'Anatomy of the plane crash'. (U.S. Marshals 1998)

Essentially, what you do is you've got the story line... ...and then I get a storyboard artist.
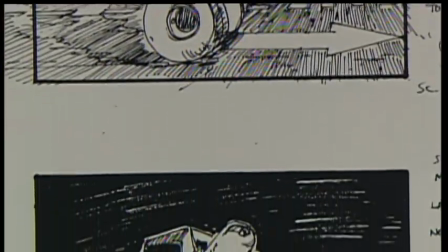15s
All the action beats are all storyboard with a storyboard artist, Tom Southwell...
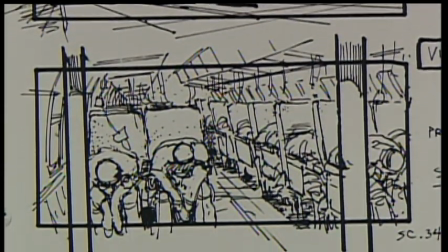20s
...who worked with me on executive decision. So everything is blocked out, what I want to see.
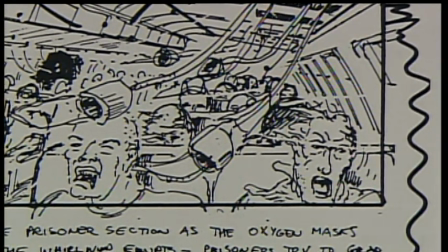26s
But in the case of action sequences, they're particularly crucial. From these, all departments get a full idea of what my ideas are...
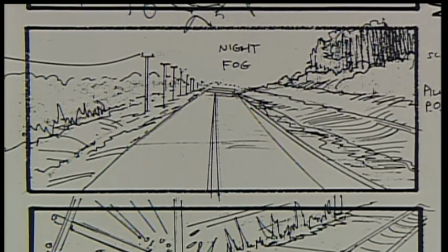34s
...and the scale, as well as the detail of these ideas. From these images, we can all decide how best to achieve it on film.
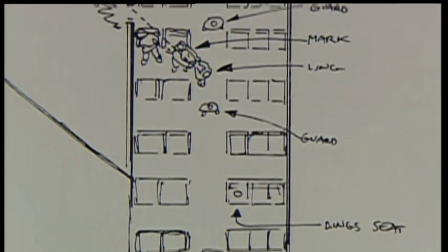42s
It really involves every department. It's the art department, special effects department, camera department, lighting department.
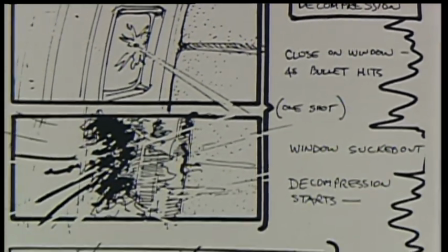50s
They're all involved in the practical details on how to get all this on film. I needed an aircraft crash that had a bunch of different things happening, not just one crash.
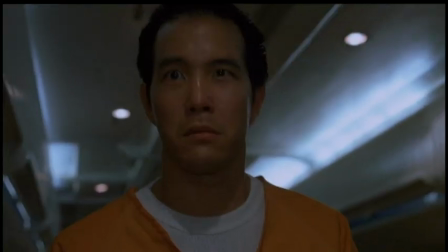60s
I conceived it in five separate acts. The first act being the decompression, where the prisoner tries to kill our fugitive, Wesley Snipes,
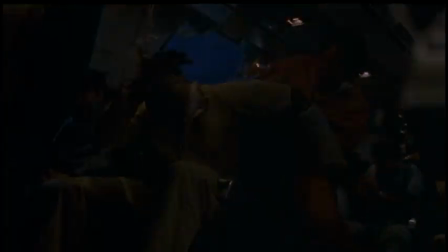69s
causing a hole to be blown in the side of the plane, necessitating an emergency landing.
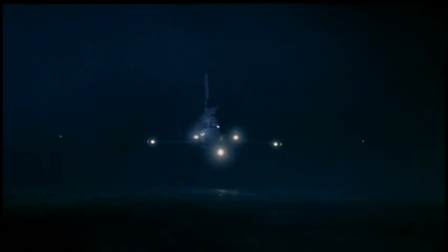75s
Act two is the landing itself, which is on a country road.
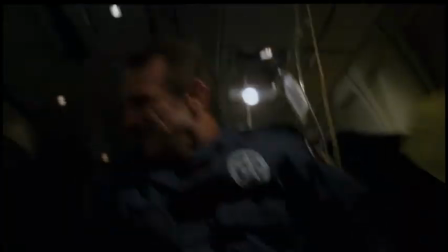78s
And my idea was to make the audience feel that everything's okay, that there's been a spectacular decompression sequence,
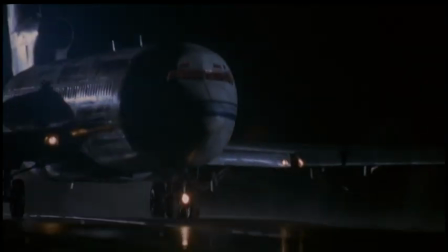85s
but the pilots have been able to land the plane safely. so the prisoners on board and
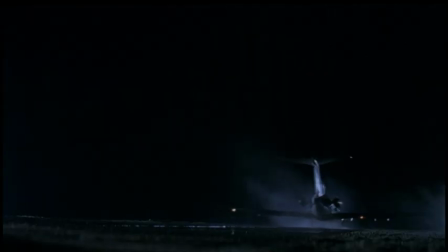91s
Tommy Lee Jones with the US Marshal Guards all have a sense of relief for a moment and then
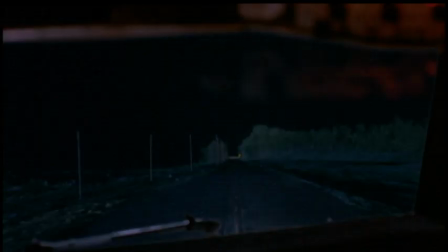96s
to turn the tables on them and the audience by revealing that there's another danger
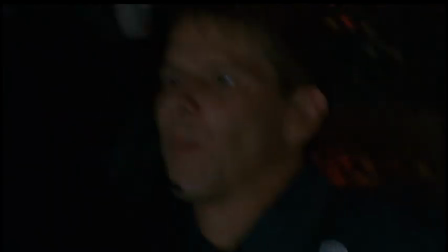101s
which is telegraph poles and the pilot has no choice but to just plow
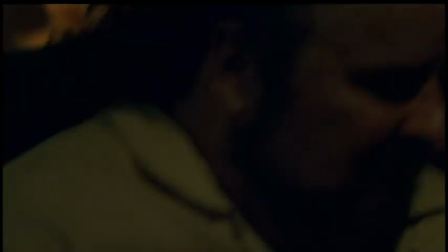105s
through them the wings managed to cut the telegraph poles down for
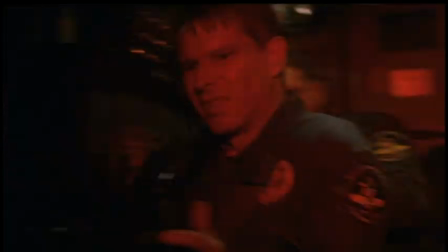110s
a while but aren't strong enough to sustain it that sort of damage for
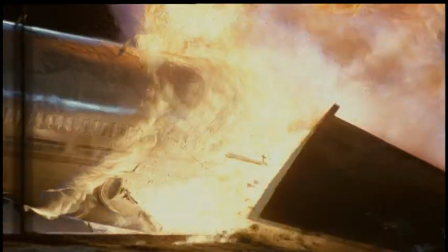115s
long and the wing is ripped off create an explosion So now we have, with inside the plane,
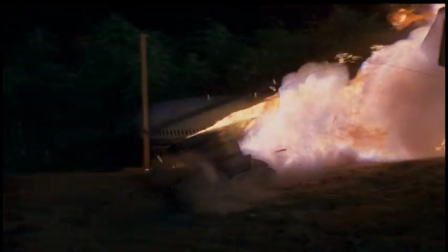120s
a Dante's Inferno sequence of the flames being reflected and lighting the inside of the plane
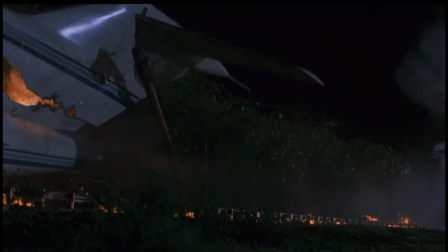126s
when the wing is ripped off and the exploding air fuel creates this fireball around the plane.
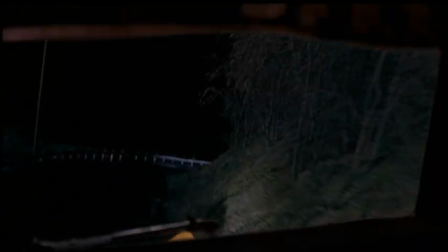133s
That's the third act. The fourth act, what more can happen?
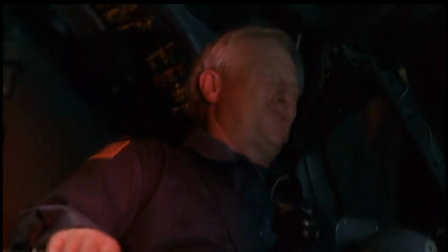137s
Well, what more can happen is there's a curve in the road, which means that they're going to go through the barriers and over what turns out to be an embankment.
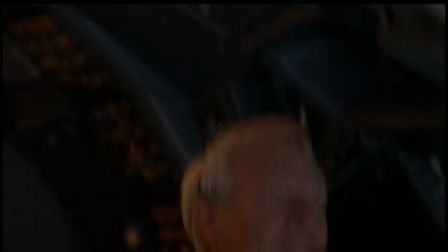144s
So the fourth act is the plane ploughing over this embankment,
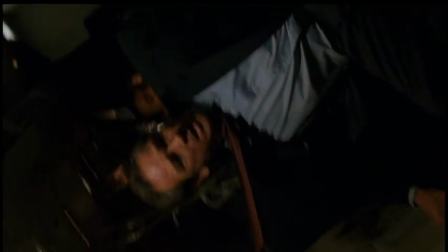149s
down the embankment and rolling into what turns out to be a river at the bottom of the embankment.
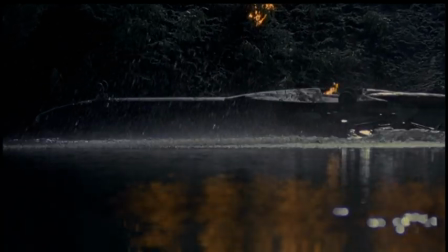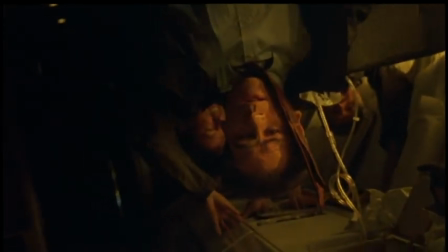165s
And the fifth act is the plane upside down in the river, starting to sink,
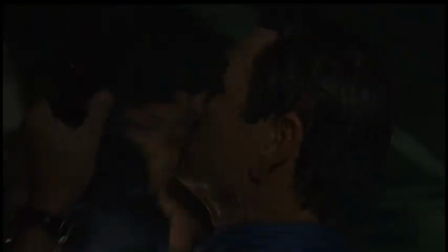170s
and Tommy Lee Jones taking control of the rescue attempt to get the prisoners out of the plane before it sinks and they all drown.
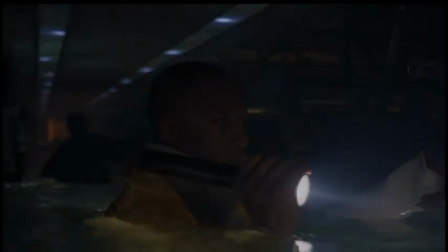178s
The end of the fifth act being that Wesley Snipes' character... ...escapes from the sinking plane, who then turns into...
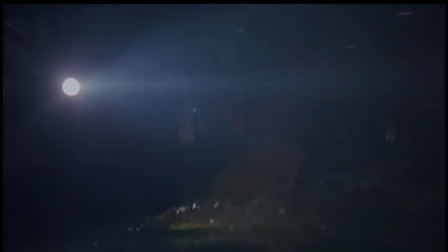186s
...the man he has to chase for the rest of the movie.
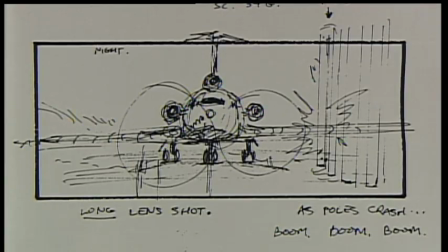We have an airplane crash. And the airplane crash is really very exciting.
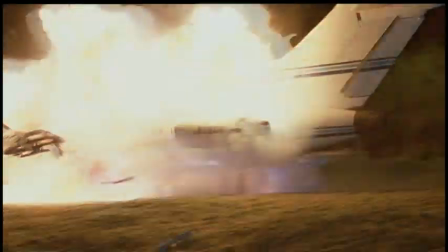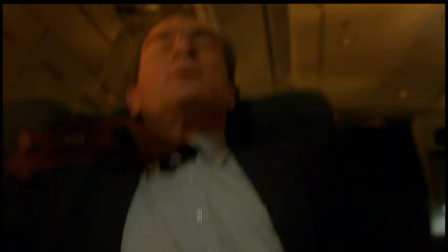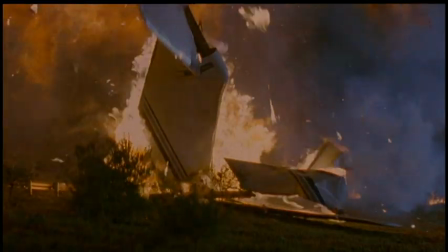I think we have come up with a scene that parallels the train sequence.